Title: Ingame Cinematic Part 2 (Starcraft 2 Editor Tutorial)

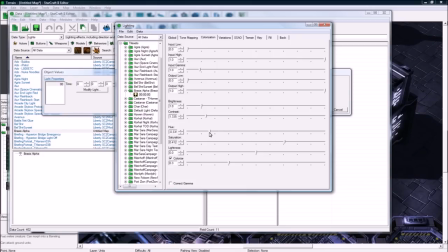[0:00]
Turn up saturation a bit so we can see the color effect we're having here. So night's usually a little bit blue, so I'm going to go kind of a blue hue. Turn up the set. You don't want to go too insanely because then it's like pure blue. So go somewhere here. And colorize you can do too.
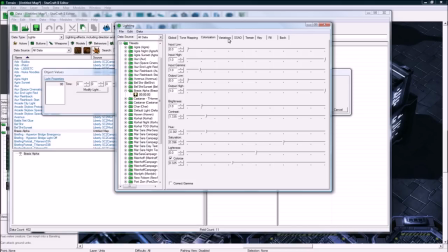[0:14]
I usually leave it around there. And I usually leave the rest of these blank, only these two. And this color here doesn't really matter too much because you mess around with the hue here. So it kind of overpowers whatever color you selected there. Anyway, so let's close and then press OK.
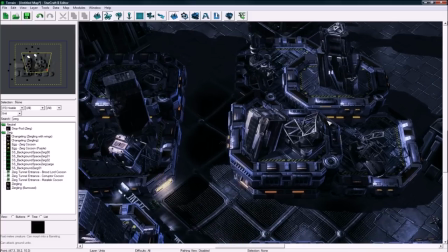[0:33]
And now we can see we got much cooler night lighting here. And because it's important to see your guy in cinematics, you want to let's switch to the doodad layer and
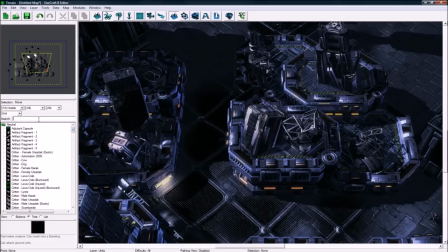[0:46]
let's place some lights. You don't want your guy to be running in the dark. Oops, why is it still in this layer? Okay, doodads. Search for light. And light omni blue.
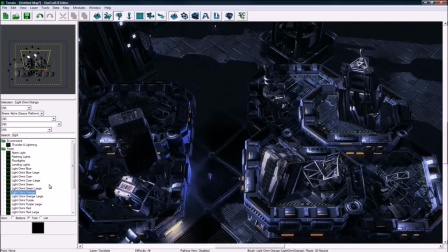[1:00]
Large, you generally want to use large lights, so maybe a green one here. Actually, let's keep it consistent.
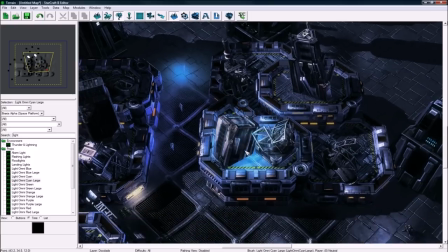[1:09]
It's kind of blown out there. I don't want to use that. That's a bit better. And let's get some red lights in here to make it more spicy.
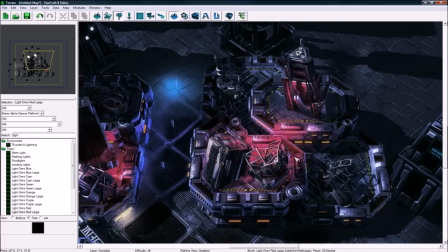[1:18]
If that's the right word for it.
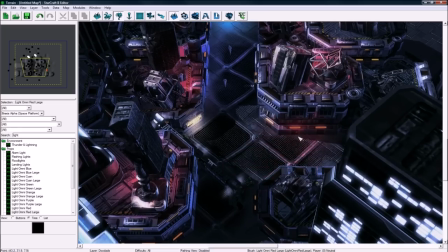[1:23]
I'm just placing them sort of randomly in dark areas that could use some more interesting lighting.
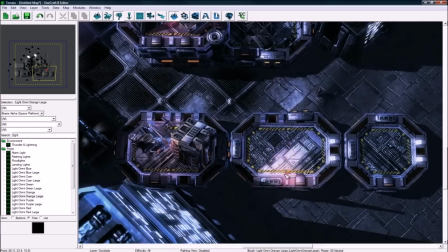[1:30]
Let's place an orange one there. Okay, that's good enough for this purpose here.
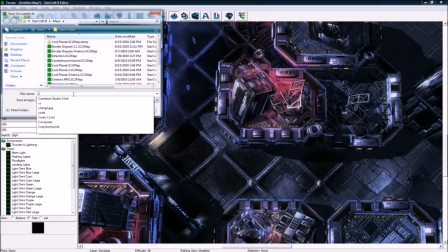[1:35]
And I'm going to just save it. Cinematics tutorial 1-2.
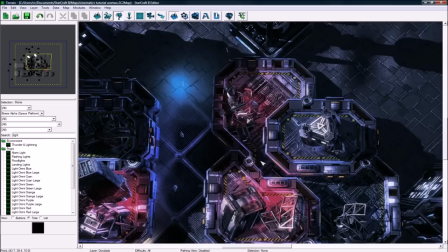[1:40]
Okay. Put my name on everything. Anyways, so we got this.
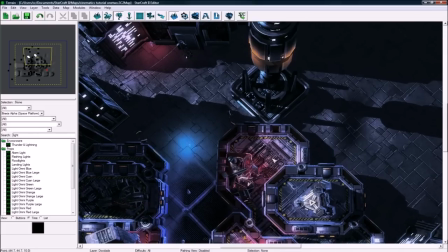[1:47]
We've got pretty much the map ready to go now. So why don't we go ahead and make... Actually, before we do that, we should make the camera.
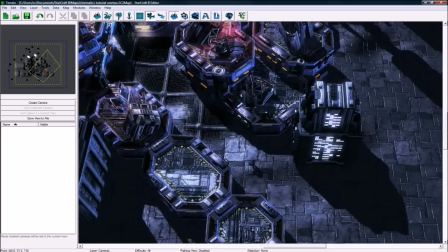[1:53]
So press C. And the way I'm going to do this is I'm going to have the first camera. It's going to follow right up behind your guy here.
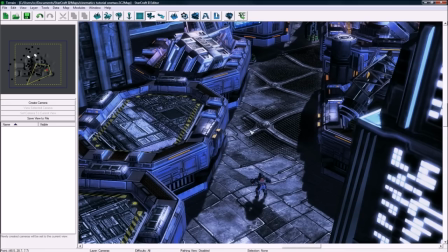[1:59]
And by the way, I just mouse wheeled and I just control right mouse to get to this angle.
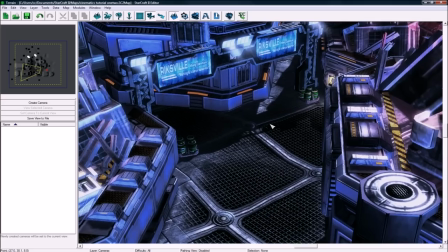[2:05]
So I'm going to follow your guy a bit, and then when he reaches a certain point here, I'm going to do like an overhead camera, kind of following him.
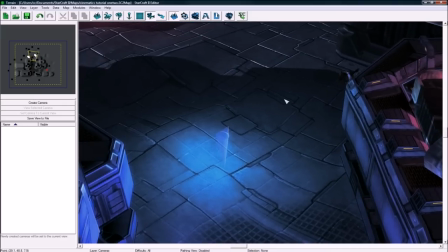[2:11]
And then when he gets here, I'm going to do a this view maybe. It's all about just trying out views, seeing if they work.
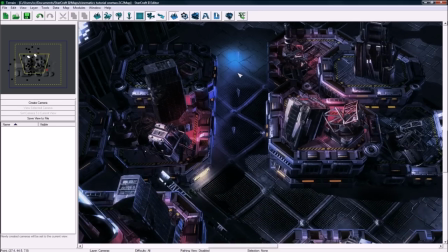[2:17]
The thing you don't want to do though is disorient your viewer.
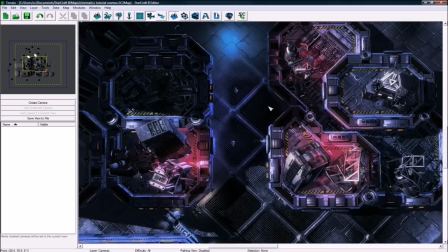[2:20]
So for instance, if I'm doing this, I don't want to suddenly cut to an angle like this
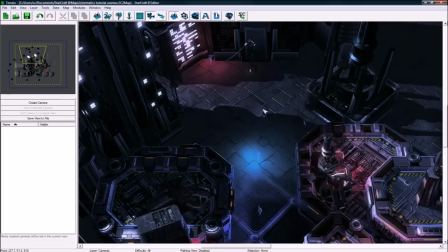[2:28]
down here, because it's a 180 degree switch, which would be pretty disorienting if you're watching.
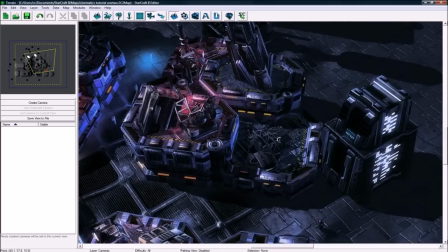[2:34]
So you want to go from a view that the user's used to. So for instance, if I started my cinematic like this,
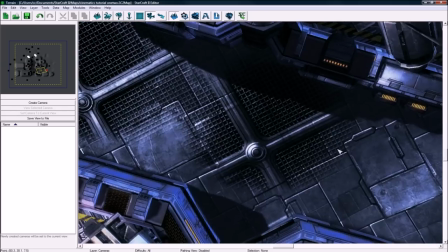[2:42]
the overhead view switch to cutting to an overhead view like this isn't going to be too
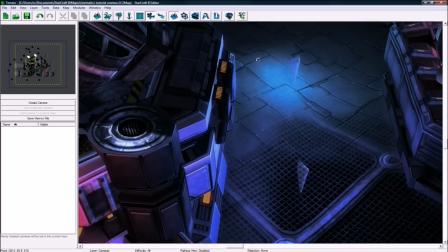[2:47]
jarring, and then cutting to something like this is going to be kind of predictable and normal, hopefully.
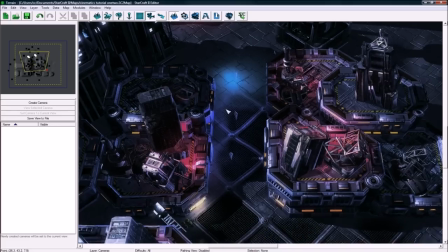[2:52]
I could be completely wrong here, but that's how my brain's working right now.
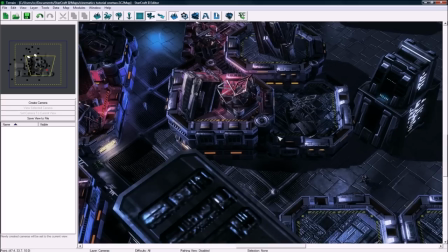[2:56]
So that's what I'm going to do. So first thing we're going to do is get our camera into position.
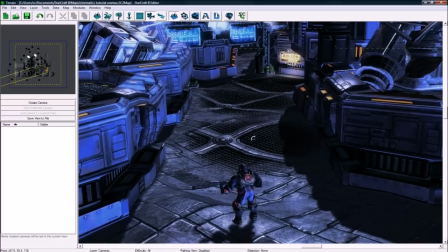[3:03]
So like this, or maybe like this, and that's pretty close.
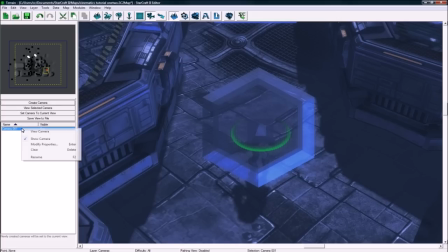[3:07]
So when you're kind of close to what you want, you press Create Camera, right-click it, and do not show it because it's in our way.
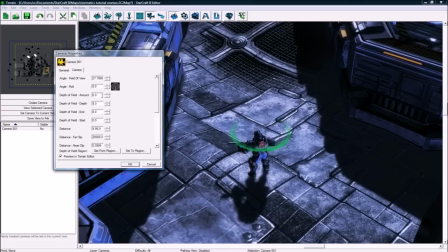[3:15]
And then Modify Properties, preview it, and turn up the depth of field here to like 0.3. You can see it getting a bit blurry.
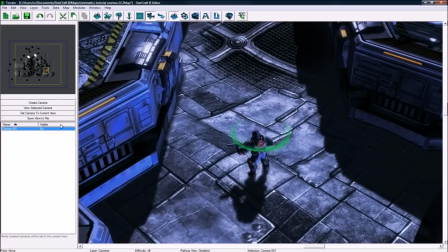[3:24]
And the only way to see that is if you're under view, if you're under file preferences,
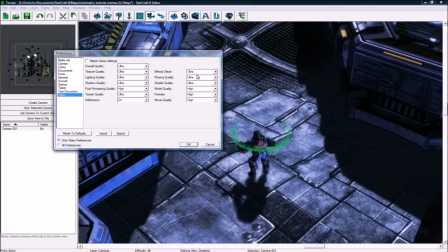[3:33]
under video, make sure you're on ultra here, and make sure post processing is on high.
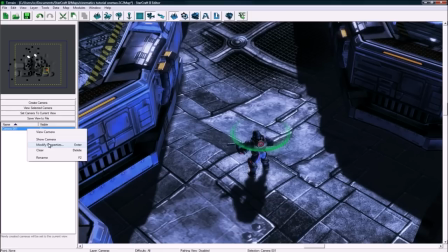[3:38]
If it isn't, then you won't get the blur. And in game, you won't see the blur unless you have that on high as well, or ultra, I think it's called in game.
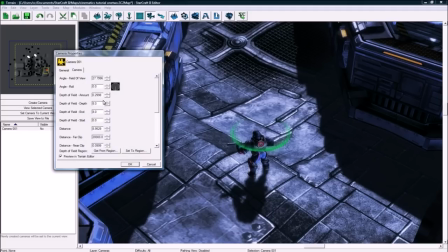[3:44]
So back to modifying this camera. Preview is on. We got some depth of field. The depth is set to 8, and our distance to this green circle, which is on our hero nicely, or is pretty close to our hero, is 8 as well. So you want to generally keep these the same. And then this is like from that point, how close do you want it to
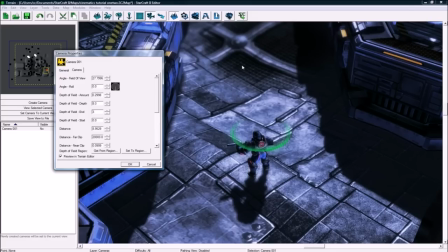[4:04]
blur. So if I set this to 3, you'll see it blurs out a lot earlier than before.